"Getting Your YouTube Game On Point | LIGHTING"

Hey everybody, Shaina here again with Wake Brand Media with another tip on how to get your company's YouTube game on point. So today, we're going to talk about lighting. I personally think that lighting is the absolute most important element when it comes to creating any type of video. Say it with me. Lighting is the most important element of making good video.
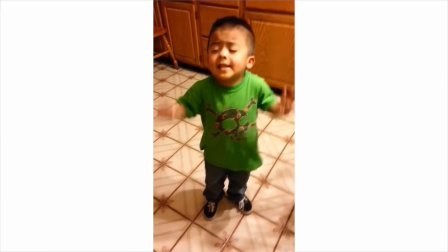So if you haven't listened to anything, listen. Please listen to this.
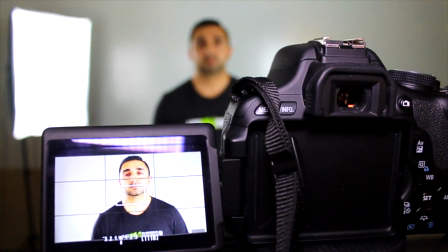So my friend Mike Arce invited me over to Loudroomer so that I could show off a little bit of what he's doing when it comes to lighting for his video blogs.
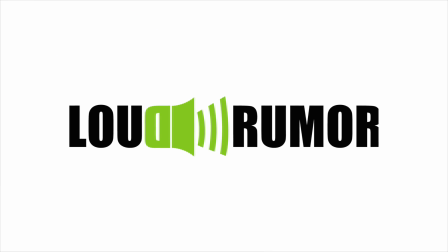If you haven't heard of Loudroomer, you absolutely need to go check them out. They're a champion for local businesses and they are getting people leads like crazy in the Valley.
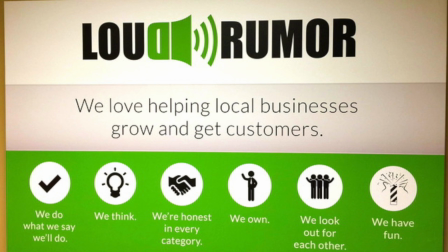They specialize in the greater Phoenix area, and if you're a local business looking to generate more leads and more conversions online, you definitely need to give these guys a call. There'll be some more information on how to get in touch with them at the end of this video. So I was at Mike's office, the Loudroomer, a couple of weeks ago, and he had asked me about lighting.
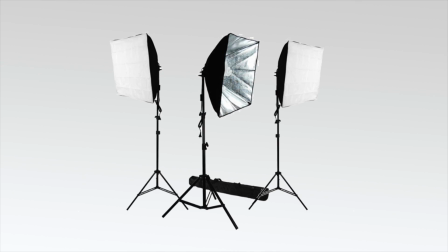He had bought a whole new light set. Rather inexpensive, but hugely effective. And he just didn't know where to place things to make it look right. He had been recording videos with it, but didn't really like the results that he was getting. So the kit that Mike bought on Amazon is definitely the exact kit that you should be considering doing.
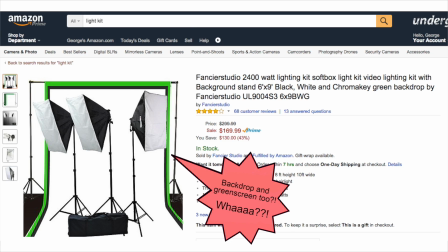Maybe $100, $150. You'll see a couple of links below on different ones that you can check out on Amazon that are similar to what he already has. I actually have a set of them in studio. They're very easy to set up. You're not gonna wanna move them around a lot because they don't do well with travel, but for the price, and if you have them in your offices just to do video blogs like this, they're the perfect solution for lighting there. One thing to know when it comes to lighting is that you cannot mix light sources.
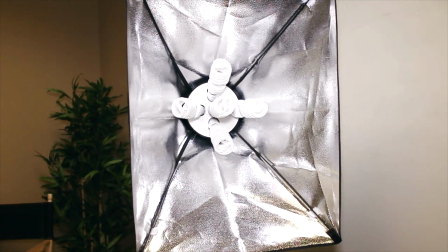Make sure you're only using the lights that came with your kit. So set them up, and then when you're done setting them up and you're ready, turn off the overhead lights, regardless of what you think they may or may not be, because it's more than likely going to cause a conflict in the camera and it's just not even worth dealing with.
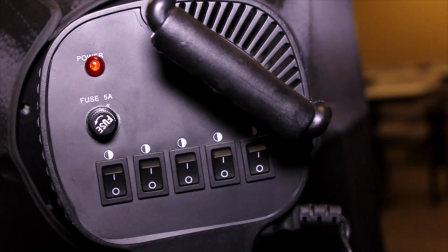On the back of the unit, you'll see switches, and that basically lets you know how many lights you can turn on at a time, which does play a big role when you go to set up the lighting.
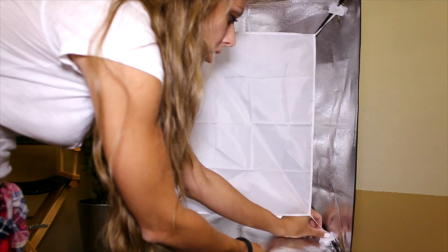So what you'll see that I'm putting on the outside is called the softbox.
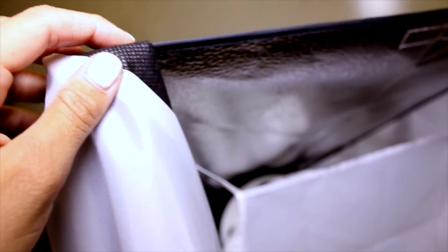That's what makes these lights perfect for people who aren't gaffers, which are lighting people, as we call it in our industry.
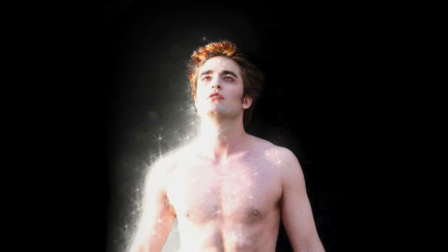So what that means is instead of getting just a blasting light in your face, it gives you a nice sheen and disperses the light evenly. So to start your three-point lighting, you're going to have them basically on each corner, and you'll have one behind you.
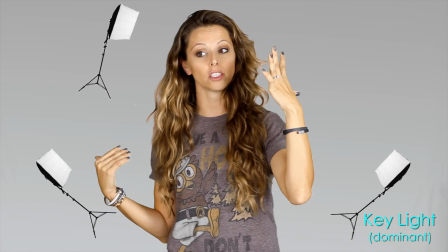So what that means is you're going to have a dominant, you're going to have a fill light, and then you're going to have a backlight coming from behind you.
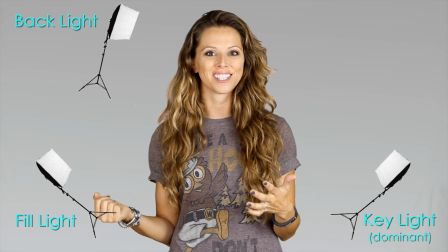That's kind of to give you a nice little silhouette. You'll definitely see a difference when you use it and you don't. Seems minuscule, but it really isn't.
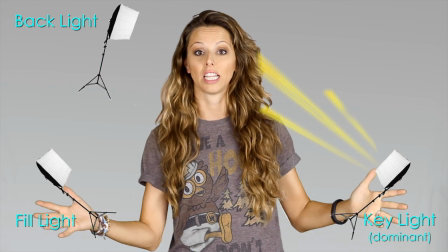For your dominant light, you're going to make that have the most light. So if you've got five switches on your light, you're gonna put all five on.
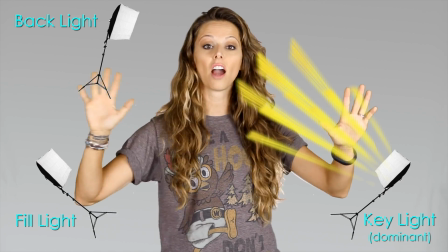If you've got three, you're gonna put all three on. The light that's on the opposite side is going to be your fill light.
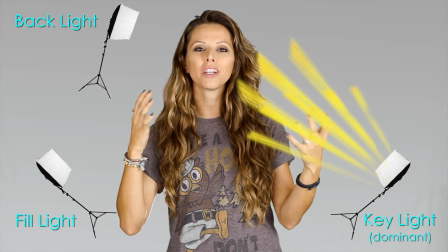So you don't want that to be as powerful as the main dominant light, because you still want a little bit of contrast, you still want a little bit of dimension in your video.
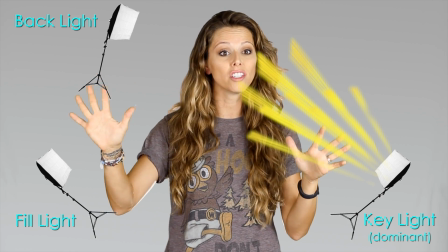So you're going to make that at about, if you have five switches, I would go maybe three, four.
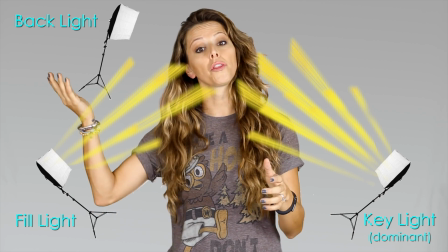If you have three switches, go to two. And then with your backlight, that's going to be your lowest.
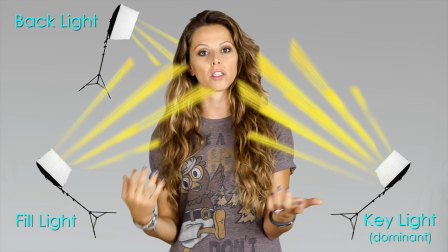So if you have five switches, you'll probably go to about two. If you've got three switches, you'll go one. And that should basically do it. So here are some examples on how much of a difference lighting makes. Here's what it looked like when we didn't use the lights and we just used the light coming from outside. We had opened the blinds, so you'll see some lines from the blinds. Lines of the blinds.
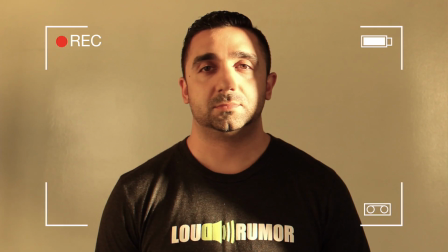Yeah, the lines of the blinds. It's just overall, it's dark, it's kind of grainy. There's nothing really bright or professional looking about it. And now you'll see what it looks like once we set up the three-point lighting. Such a big difference, right? Woo! It looks professional. That's really all I have to say about it. That's why I'm saying lighting is so important.
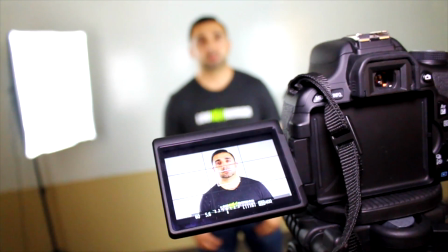One thing also to point out is that the video we shot of Mike was through his camera. So he's got a Canon T3i, which is an awesome camera to get started with.
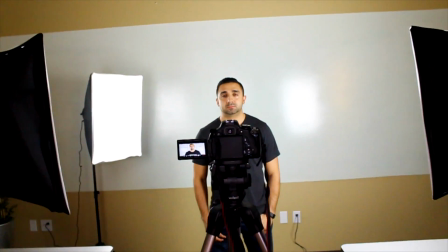It's affordable, it's great quality, and what you're seeing are the auto features on this camera. So you don't have to do anything with this camera outside of turning it on to record mode, and this is what it's going to look like with the proper lighting.